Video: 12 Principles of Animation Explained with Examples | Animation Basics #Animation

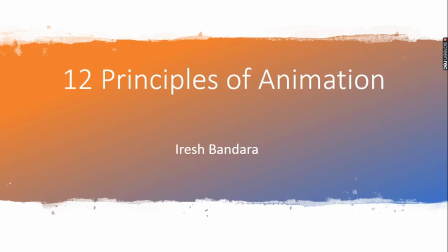[0:15]
Hello everyone, welcome to your final chapter of IDCP, which is 12 Principles of Animation. Now in this chapter we are going to look at 12 basic principles that you follow when you're creating any sort of animation.
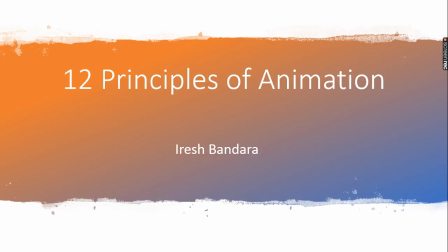[0:33]
Now these principles were given to the world by famous Walt Disney. He has invented these animation principles when he designs and wrote these cartoons of the earlier stage in 1930s and 1920s,
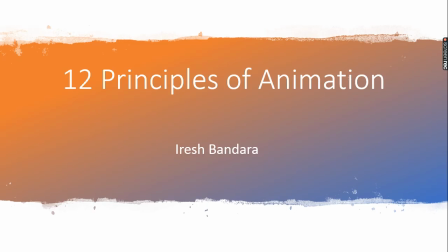[0:51]
cartoons like Bambi and Snow White and other famous Disney cartoons that you know. So number one of principles of animation
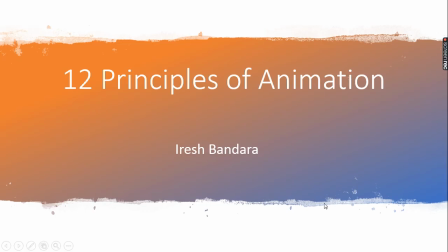[1:04]
is a very common principle that we use. It's known as squash and stretch.
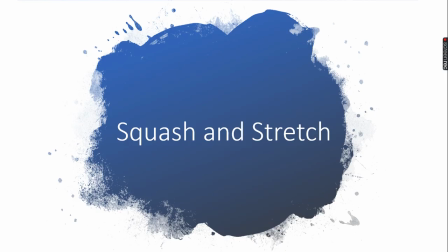[1:12]
Now let me demonstrate this with a GIF file.
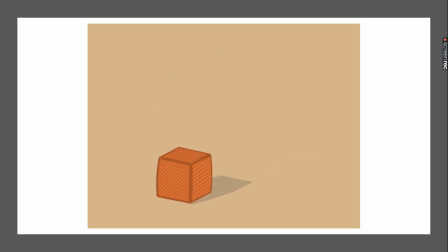[1:16]
If you look at this animation right here, you can see this particular cube is jumping up and down,
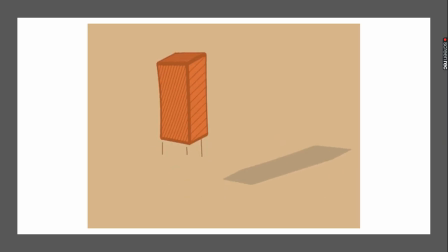[1:25]
and rather than showing it just jumping up and down, you can see just before it jumps up,
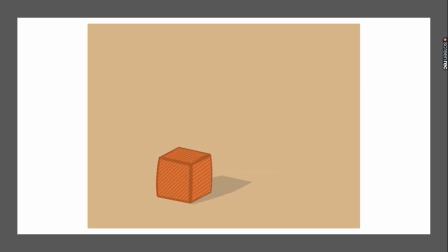[1:32]
it goes down a little bit. That means gain the strength, and then jump up, it comes to a halt, and when it goes down, it again get squash and stretch.
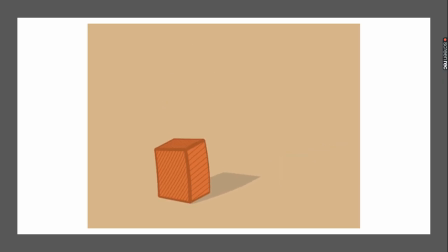[1:46]
Now this is very common in most of the animation that you see or cartoons,
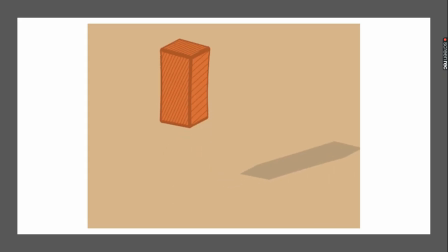[1:53]
because this gives a certain realism to the overall outlook of this particular scene.
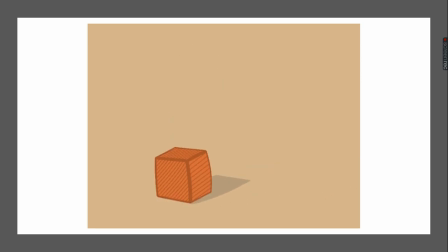[2:00]
For example, you can see if this cube were to jump up and down without any side movement,
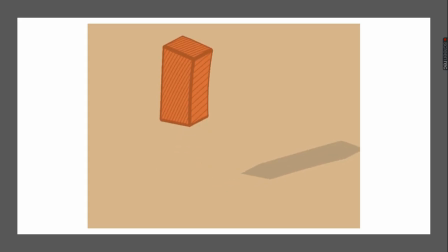[2:06]
without any stretching, it would be a very rigid object. But you get the feeling when you look at this particular GIF that it is a soft object which moves here and there, and it has that natural movement.
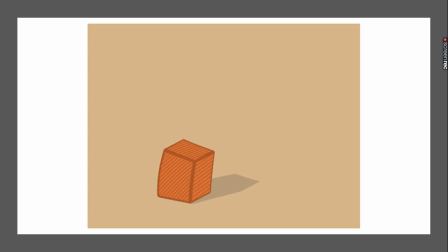[2:19]
So this is known as a squash and stretch. Moving into the second animation principle, it is known as the anticipation.
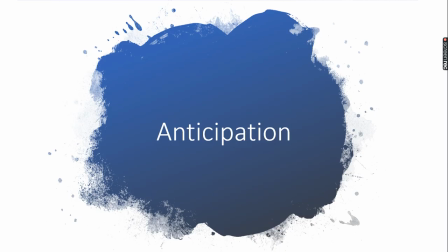[2:29]
Anticipation means preparing for an action. Before you do a certain action in a cartoon, you need to prepare for it.
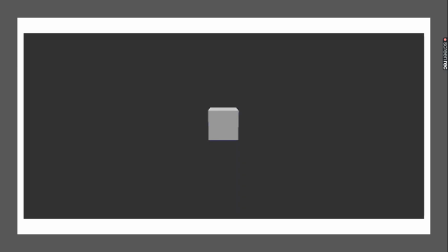[2:38]
So let me show you a GIF again. Now look at this cube here. This cube is about to fall. It's trying to fall, but just without falling, straight away without falling,
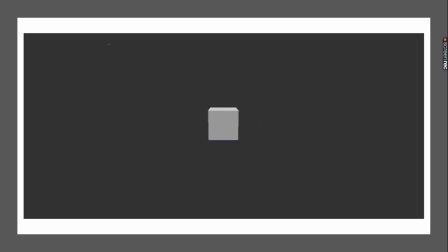[2:52]
it gathers the strength by moving to the left and right, and then drops, which gives this more realistic output for the cartoon. So understand, giving anticipation is very important for a character.
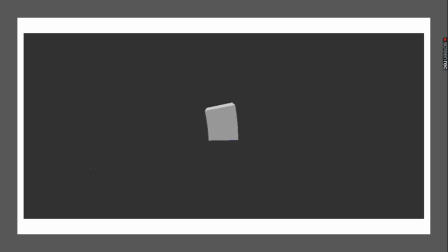[3:08]
Now imagine if you're showing a cartoon character who is throwing a ball, let's say a cricket ball. Now before throwing a cricket ball, you need to bring your arm to the behind and little bit go down from the knees, gather the strength, then you throw the ball.
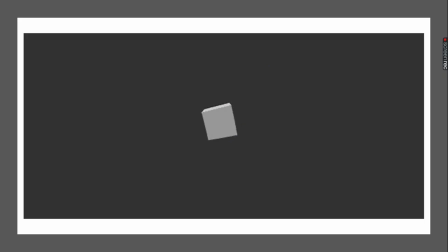[3:27]
You don't go and throw the ball straight away. So that is anticipation, preparing for an action.
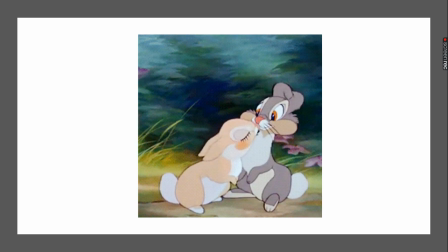[3:35]
Look at this particular GIF file. You can see these two cartoon characters. The anticipation of the second character who is receiving.
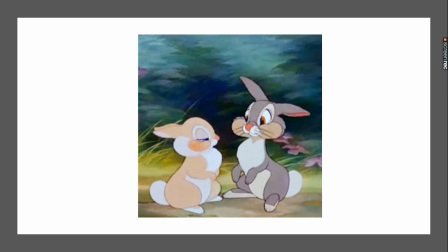[3:45]
You can see how these ears are animated and how this character leans back and how the first character leans forward.
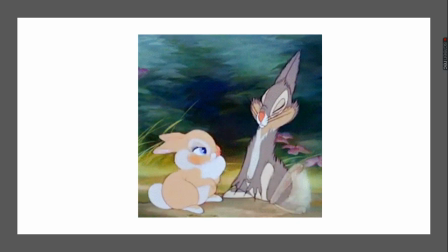[3:53]
So in cartoons, showing this anticipation adds a realistic kind
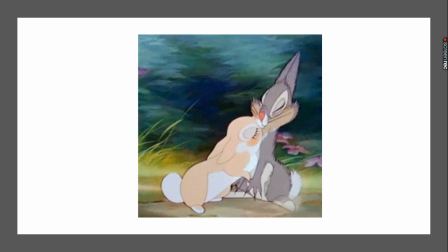[3:59]
of very enthusiastic outlook for the overall animation.
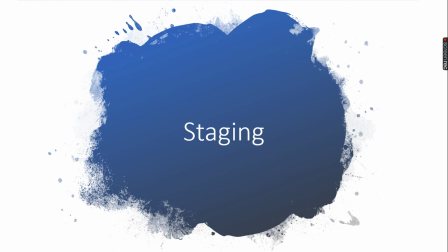[4:05]
Number 3 is known as the staging. Staging means how do you show the exact angle or the character's part or the action that you want to show to the audience.